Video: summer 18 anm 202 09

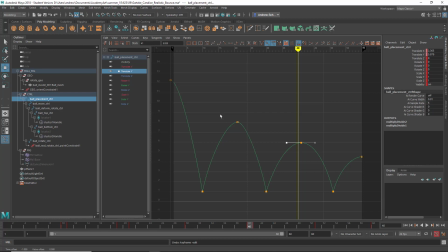(4:09)
Get those a little longer.
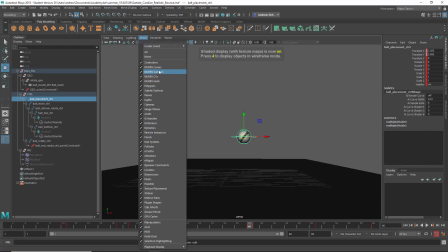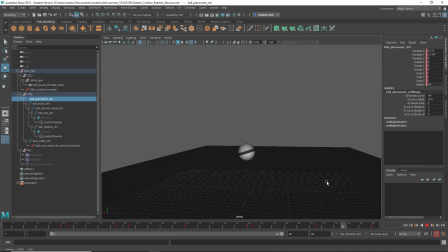(4:23)
That looks a lot bouncy. And then the timing of the squash and stretch is wrong. Because see, it's squashing before it hits the ground. So this should actually be, I'm going to move this forward one.
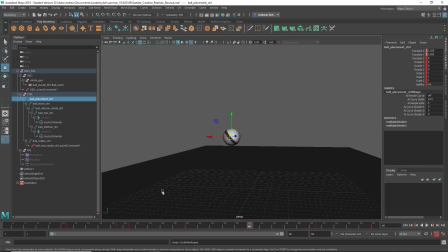(4:39)
Oh, I'm on the wrong node. Sorry. We want the ball top control. Okay. So, here it's at its most stretched. Probably more straight up and down.
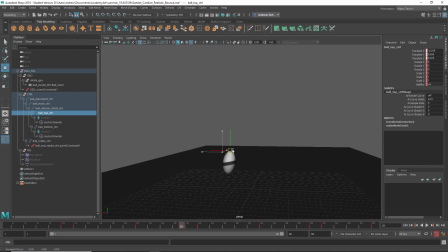right? I mean, that's not such a, if this is a realistic ball, we wouldn't go that far. It would be more subtle. And I might not squash so much either for the realistic ball.
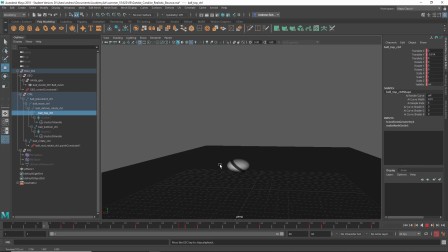(5:18)
But you definitely, but the thing was you were squashing before you, and I think you did it again here. Yes, you look at squashing in midair. This should be, you know, it's most stretched here. And then again, I might go a little more subtle on the squash.
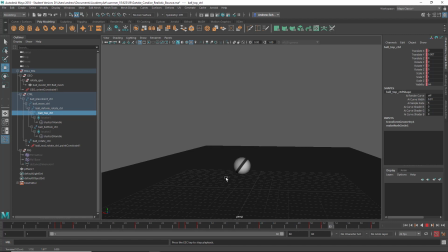(5:36)
So that looks better. I like the kind of realistically random feeling movement. Yeah. Okay, so a few things to fix on there, but yeah, otherwise all right.
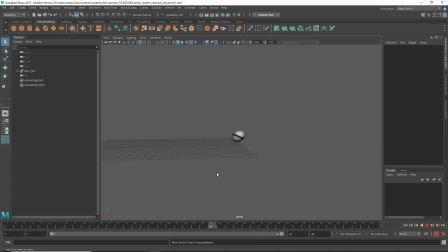(5:50)
Okay, this is Anton's cartoony ball. It's all right. I think the uneven forward momentum makes it feel like it kind of has a life of its own, which isn't necessarily a bad thing.
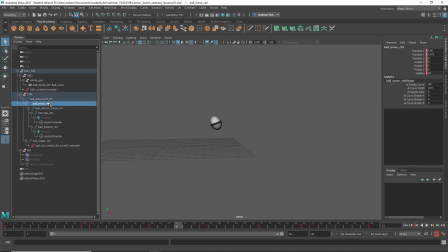(6:08)
But let's compare it. If we took the let's look at that X curve.
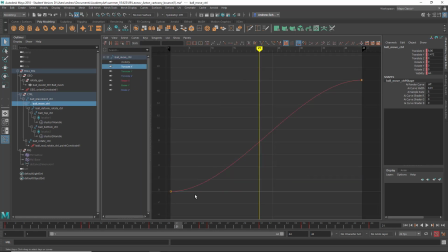(6:15)
Yeah, I'm not. Oh yeah, that starts out slow, speeds up, and then gets slow at the end. So just making this linear, I think, will make a big difference.
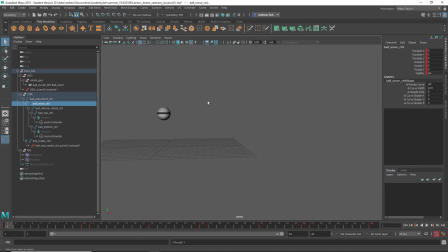There's still a bit of a feeling of speeding up and slowing down, but I think that has more to do with the way the squash and stretch works.
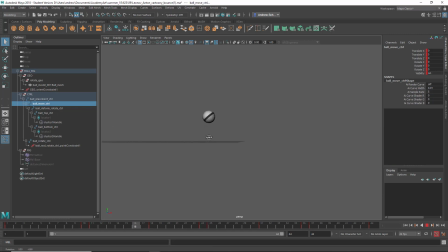(6:41)
So because the jumps are a little bit small, I mean, I guess it's all right. You could try reducing the effects of the squash and stretch here.
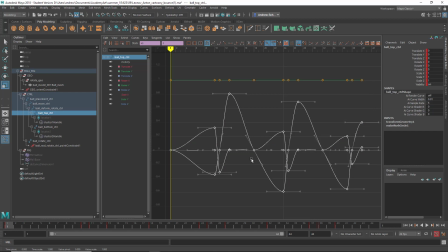(6:53)
If you just take all of this, R for scale, put your mouse in about the middle, shift, middle mouse drag, you can kind of reduce the whole effect of the squash and stretch all at once there.
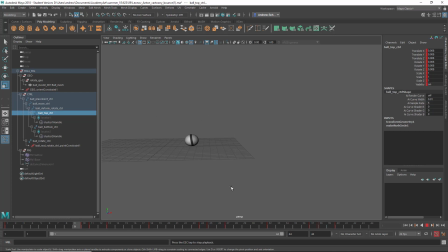(7:07)
So it's a little more subtle now. Anyways, yeah, so those are the couple things you could fix on there or adjust.
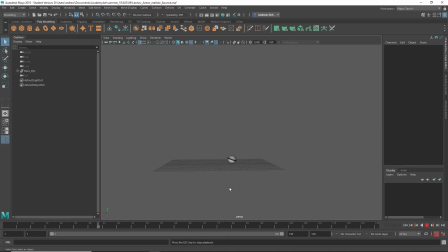(7:23)
Okay, this is Anton's realistic bounce. And yeah, a couple issues. The first one is the rolling away needs more rotation. That really grabs my eye.
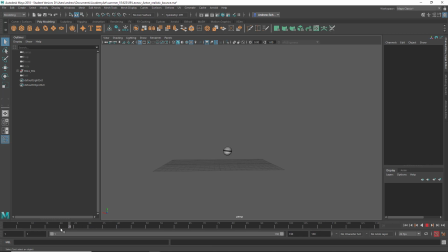(7:34)
And then I feel like this bounce is sort of slow compared to the other ones. This first one, it like pauses in the air almost. Here.
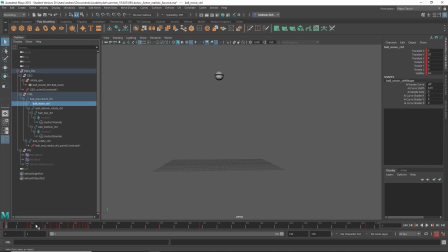It's this range here, you know, it's like just going so slow there. I might, do you need that keyframe?
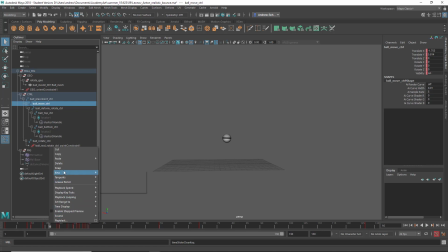(8:08)
I might delete this one and then do right mouse click keys, remove in between. Oh, I better make sure I have all the controls selected if I'm going to do that.